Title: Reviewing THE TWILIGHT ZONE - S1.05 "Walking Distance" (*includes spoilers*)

Hi and welcome to Tengi Reviews The Twilight Zone. I'm Tengi and today's episode is Walking Distance. Walking Distance was written by Rod Serling and directed by Robert Stevens. The plot? Martin Sloan, a stressed advertising man,
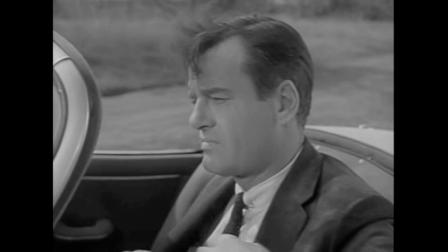0:44 has fled his high-pressure job in New York and finds himself on a dirt road not too far from his childhood hometown.
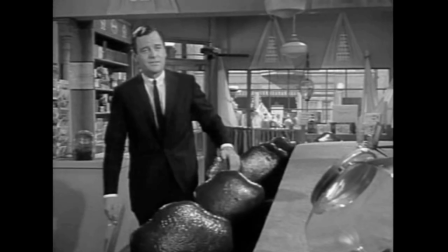0:52 Nostalgic for the simpler times of his childhood, he walks into the town and finds things exactly as they were 25 years before.
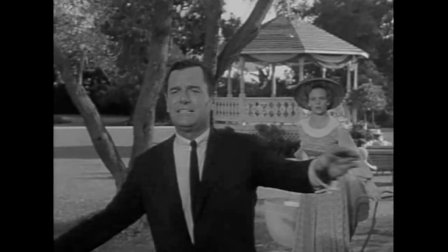1:02 Realising he's gone back in time to his own youth,
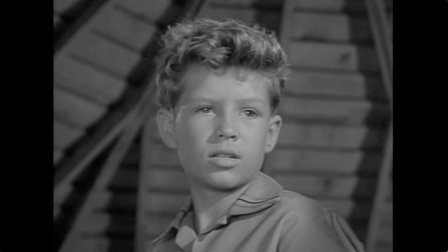1:05 Martin tries to reconnect with his younger self and his own parents, but what will they make of the man Martin Sloan has become? Points of interest in this episode. Gig Young's car is sensational.
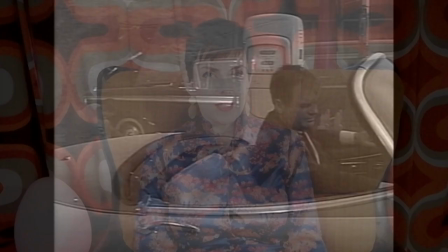1:21 I love how the very first shot establishes the main character here. In his expensive car, he's impatient, self-important, pretty rude, but at the same time he's clearly very stressed and not a happy man. This is very economical storytelling. Sensational opening narration from Rod Serling here. It's concise, poetic, immediately compelling. Again this preoccupation characters have with things that happened 20 or 25
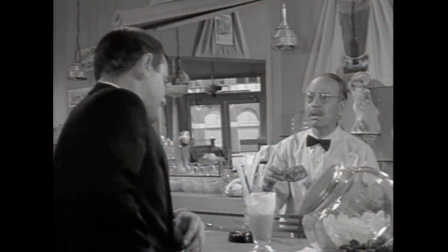1:51 years in the past and that would take it back to 1934 to 39, the years leading up to World War II. Now can you see where I'm headed with this? Can you imagine why people of this generation might have wished they could travel back before the horrors of that time? It does seem very much a recurring theme in this series. Sloan makes a jokey remark about how he would have jumped out the window if he'd had just one more work stress. It's hard to see this as a purely light-hearted remark given how stressed Martin seems here.
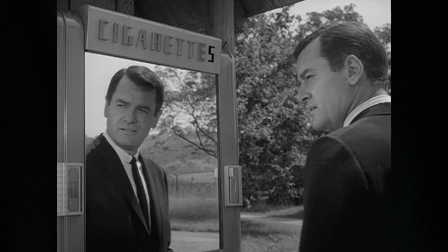2:27 Then we see him reflected in the mirror, another recurring theme in these stories. And before in the series it has been used to suggest a kind of imminent psychological crisis. The idea of a person reflecting on themselves and their own identity, I think, is also evoked by this device.
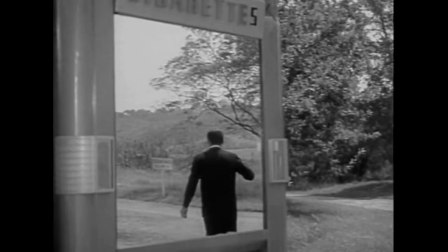2:46 The fact that it is Sloane's reflection that we see walking back to his hometown of Homewood seems significant,
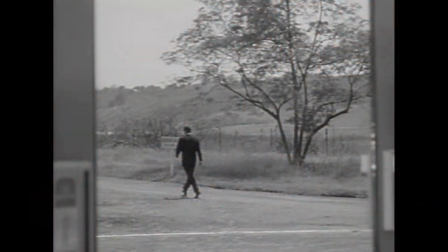2:53 almost a through-the-looking-glass moment in the story. Something happens in this liminal space between Sloane's current home, New York and his hometown. Is this a meditation on that journey between childhood and adulthood and
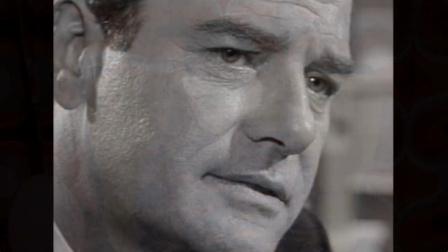3:10 the differences between who we hope we will become and how we actually turn out? This feels like a very sensitive topic and one that is seldom explored on screen as it is here. There is something very poignant and startlingly intimate about the extreme
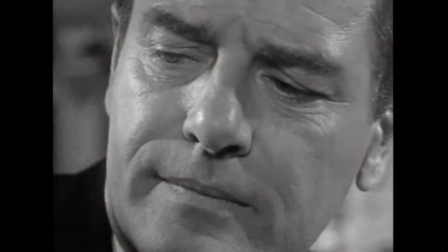3:28 close-ups in this episode and the kind of personal reflection they capture. It's really hard not to be affected by them. The mirror is used again when Sloane gets to the drugstore in Homewood, a scene very reminiscent of the one in Where Is Everybody in the Drugstore. While the tone is on one level nostalgic,
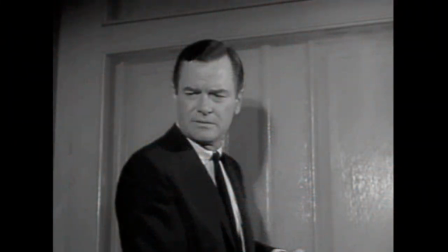3:48 it is also unsettling and haunting and the score very much amplifies this feeling of unease. Ron Howard looks like a baby here. He's so young. The moment when he stands up and says you're not Marty Sloan is kind of chilling. Even more chilling the moment when the older Martin Sloan recognizes and confronts himself as a child.
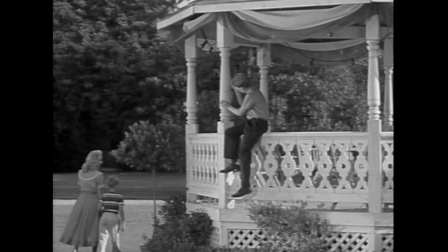4:13 Again this idea of a kind of mirror reflecting the self in a deeply unsettling way that
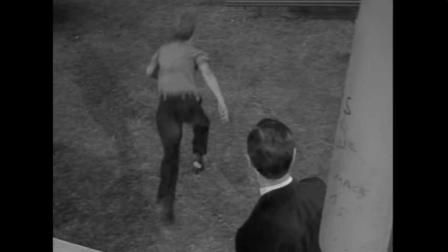4:19 morphs into a moment of stranger danger when the child is terrified and runs away. This is the second time a child runs away from Martin Sloan. The idea that your younger self would be horrified by what you have become is pretty disturbing.